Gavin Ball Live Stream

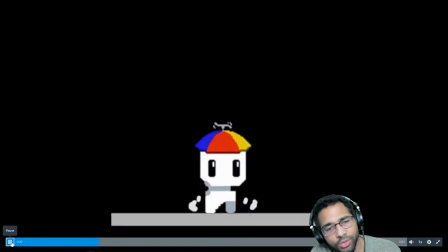33:29 I think for what's there, I might run it all faster. Okay, so it's more of a instead of a slow, instead of it being smoke. I think this would work better as like dirt and like kind of rocks and debris getting kicked up, right?
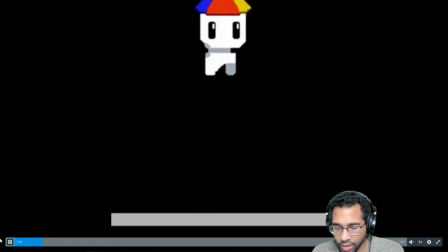33:46 Because it doesn't move slow enough and it's not kind of billowy enough for smoke.
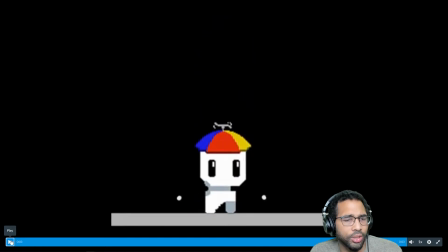33:55 I think it could work better as dirt or something like that. It's kind of in that in between spot.
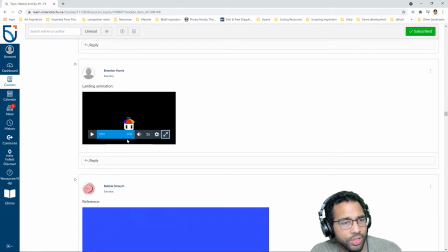34:05 So revisit whatever reference you have, just to kind of get a sense of what that ought to look like.
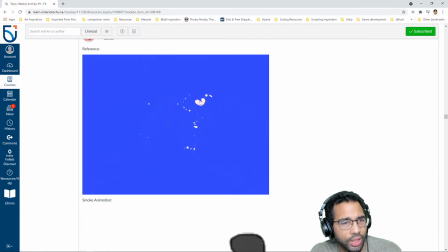34:10 So here's a great reference, really nicely kind of dissipates, and it's not that many frames. See how these forms, they kind of break up into smaller versions of the smells and smaller versions, and
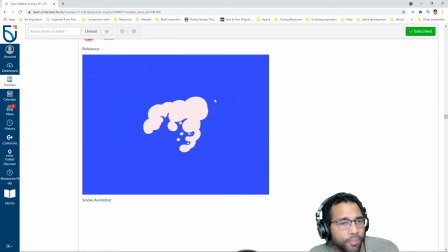34:24 it's like that science thing, that science experiment where you can have the same volume of ice in a giant block,
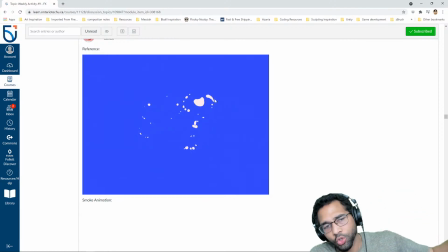34:33 and then with a series of ice cubes. And the ice cubes, if you put them in a warm water environment, they'll dissolve faster, right? Because it's kind of like a divide and conquer thing.
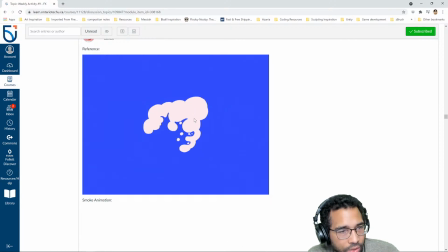34:46 Versus the one giant block where the inside, stays intact and doesn't come into contact with the warmer water.
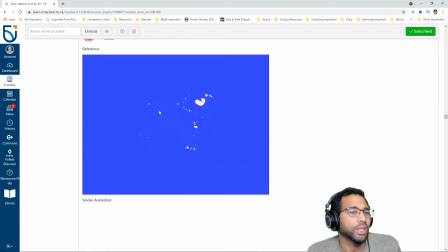34:53 So if you want to get your stuff off screen faster, break it up into smaller chunks and let each of those little chunks kind of dissipate on their own.
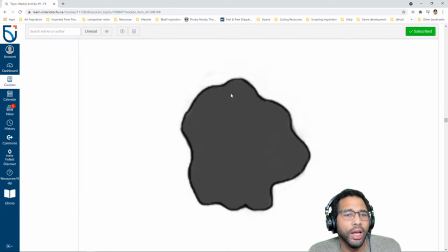35:03 So you kind of have that going here, Robbie.
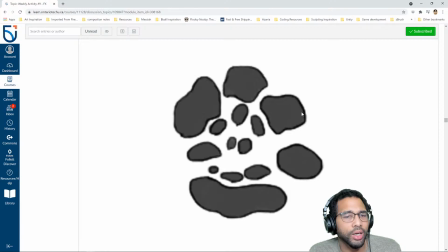35:10 You're just want to, again, not let it kind of come to too quick of a conclusion.
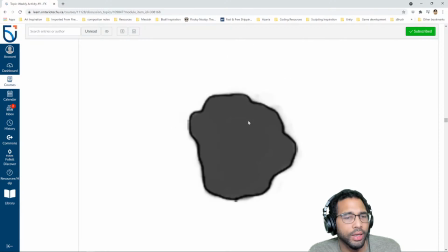35:15 A, and then B,
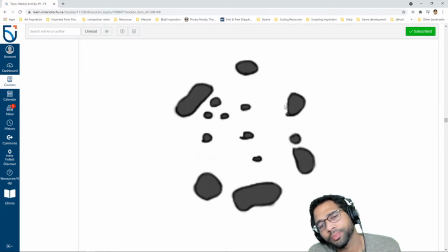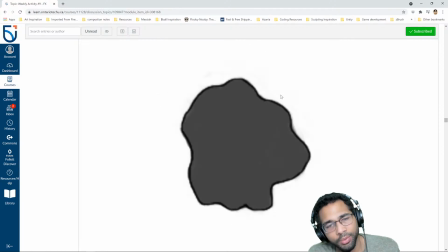35:24 sorry, that, and then it also kind of all blinks out at the same time. It all feels like the end overall feels like premature.
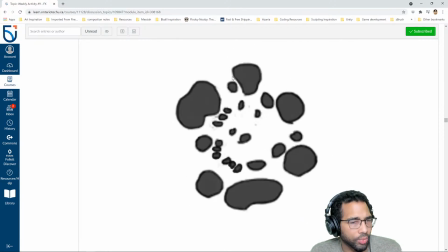35:32 So just try to let it kind of more naturally resolve. And then look at the reference.
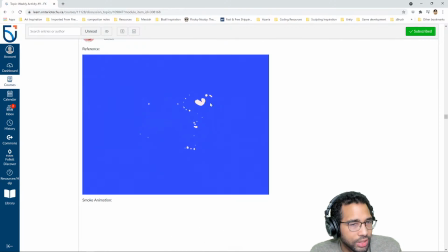35:38 They have a neat thing. Don't have to do this, but there's kind of a neat swirl that happens on each of these separate smoke clouds as they dissipate. There's kind of like you kind of see the swirl that happens in each of them.
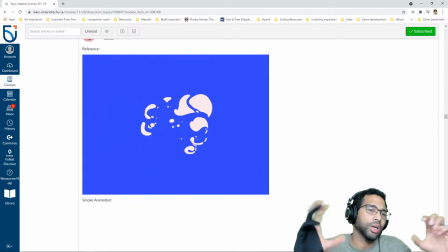35:56 So you kind of get a sense of not only the puff, but then kind of like a puff and a curl simultaneous, which is really, really nice.
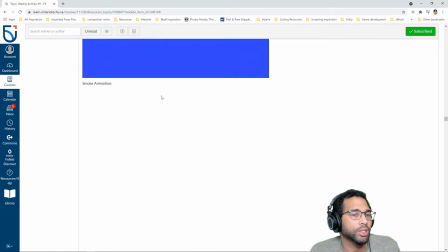36:06 So great reference, but try to look at it closely, analyze it,
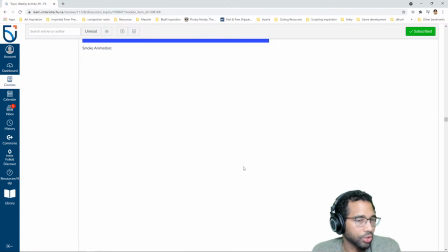36:10 and see if you can kind of get some of that happening in your own piece as well.
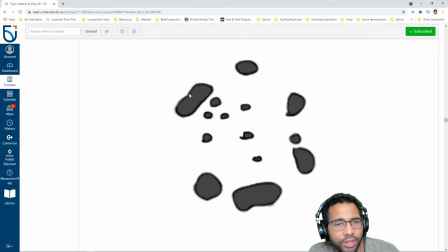36:15 And the small pieces in the center, they should blink out faster. The bigger ones should take longer to dissolve and dissipate.
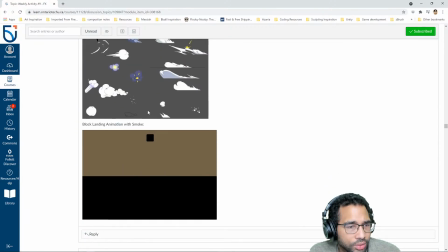36:25 Cool, great references. Not bad. Cool. My main issue with this, a little too symmetrical. So let's try to go more asymmetrical.
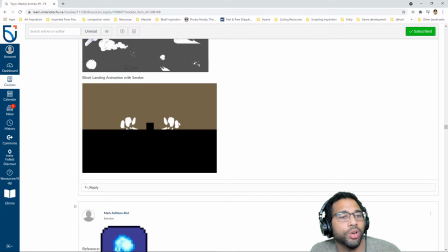36:38 It looks like this one effect is just mirrored on both sides, and that's kind of unnatural.
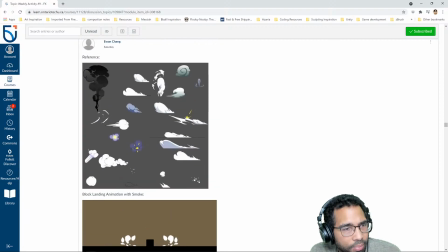36:46 And then it's not maybe not here, I don't know, but same as what I mentioned here.
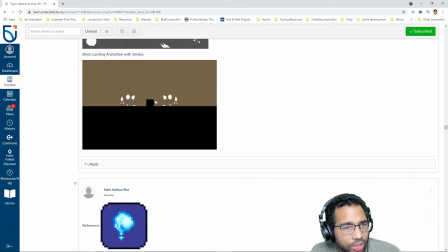36:53 I think this would be neat for a nice little curling effect as well. And I find a lot of the submissions I'm seeing, it's almost like everything disappears on the same frame.
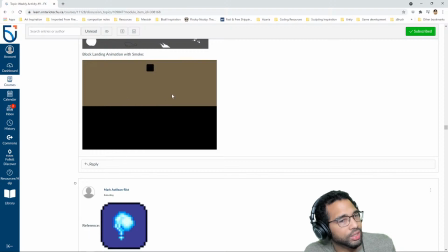37:09 Could be wrong about that, but it seems like everything's kind of disappearing almost in sync. So don't be afraid to let this part disappear first, and then this part disappear next, and then this part, and then this part. So we do get a strong sense of that, and then kind of like a nice curl effect at the end.